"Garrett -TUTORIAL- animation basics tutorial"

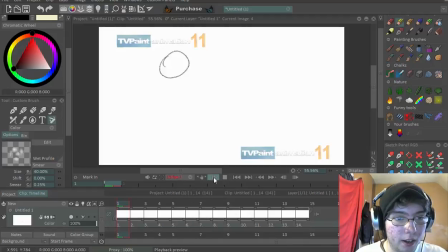244s
And if we just keep upping the frame rate, so let's hop up to 15, it just, the bounce keeps getting smoother and smoother and smoother. Let's hop up to 24. Yes, it plays faster, but that's because it's playing at way less than a second.
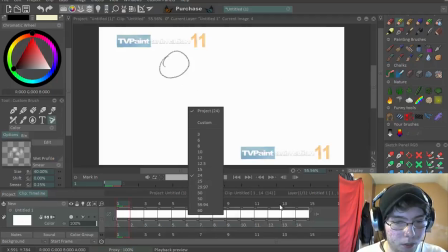260s
Actually, this is half a second right here. Or, no, well, 12 frames is half a second, especially at 24.
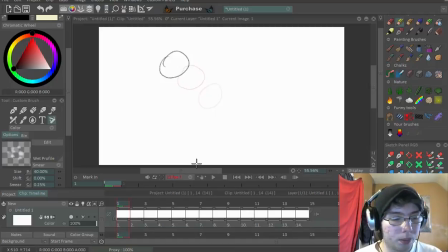269s
So you always got to keep in mind where your frame rate is. And a lot of programs will allow you to change at what your frame rate is. Most of them have it set at a base of 24, because that's the industry. That's what I was trying to say earlier. That's the industry standard, is between 24 and 30 frames per second.
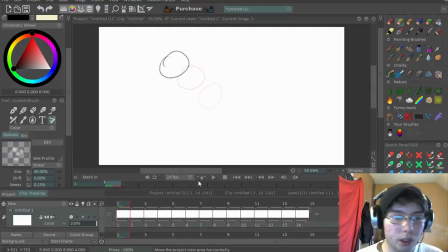289s
So let's jump over to, next is squash and stretch.
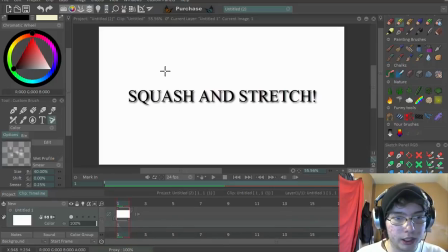294s
Squash and stretch is a basic industry standard of animation. It's one of the 11 principles of animation, I think. It was 11 or 12, I do not remember. But basically, it's... Okay, so let's say that we got...
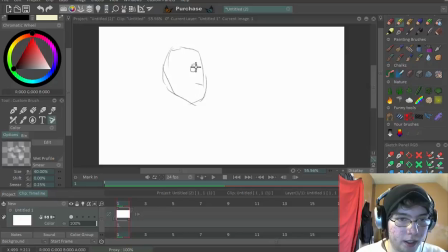312s
Let's say we got this guy right here. I know my drawing sucks, but that's because I'm kind of rushing. So let's say we got this guy here. And he... Let's say we're going to have him talk. On for all layers. So... Now this is one thing that a lot of
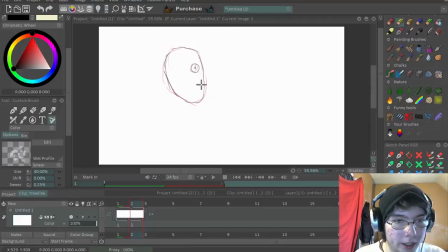333s
traditional animators don't like about anime is because they don't use squash and stretch. So squash and stretch is basically this guy. Basically, when this guy talks, like if you look at my jaw moves as I talk.
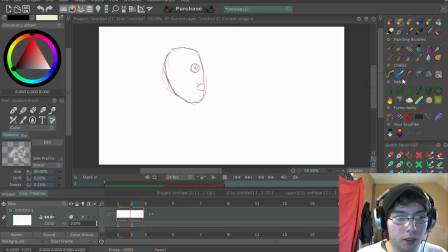349s
But one thing a lot of traditional animators don't like I'm reiterating myself, is that anime doesn't have a lot of squash and stretch. It doesn't have those basics, those basic fundamentals that most, especially Western animators, have.
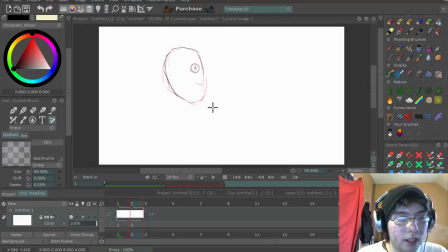366s
Is that the mouth just moves, but the jaw stays. Now, I'm not saying that's for all, but for a lot of it, for a lot of anime, it's like that. So, this guy's jaw needs to come down a wee bit just as he talks.
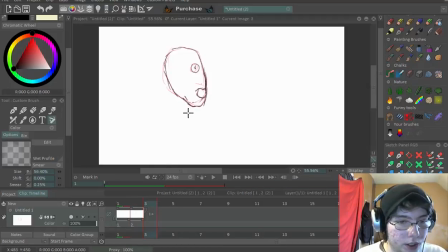384s
Otherwise, it's just going to be... You know, something not really lifelike, I should say. It kind of just looks like, it would just kind of look like the mouth is plastered on there. Now, I'm betting this isn't making much sense since I don't have
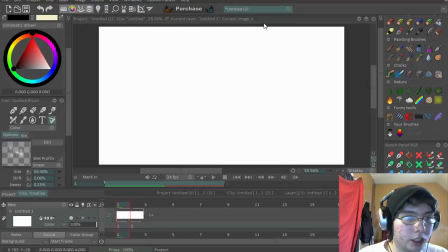401s
anything to display. So, let's say, actually, ah, crap, I could have done that. Okay, well, then let's do this again. Once again, I'm not good when it comes to tutorials, so bear with me.
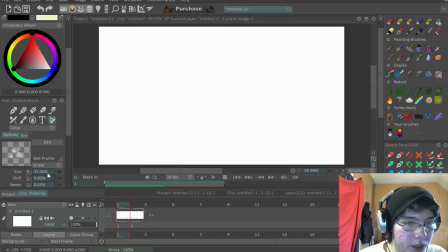418s
I might just cut a bunch of this out anyways. So, you have the ball here. And it's kind of coming down. So, we're just going to use a ball for a bunch of these.
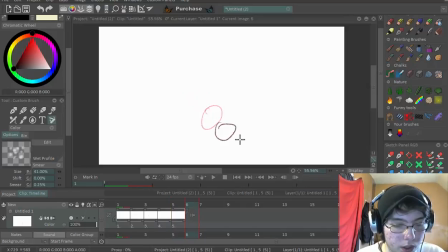435s
So, when it collides with the ground, that's when it squashes. It basically hits the ground and, you know, squishes down. And then as it comes back up,
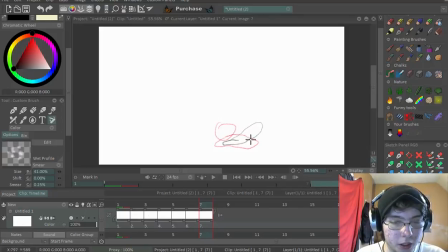449s
it stretches out, basically releasing all that extra tension that was just built up from the squash. And, you know, you gotta kind of keep the volume of whatever object you're animating, you know, in proportion when doing this. But,
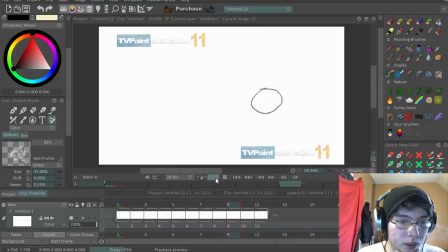469s
other than that, so... Oh, whoa. Let's move you back down to 12. So watch. There's the squash and stretch. Squash and stretch. Squash and stretch. He hits the ground, squashes down, and as he goes back up, he stretches out.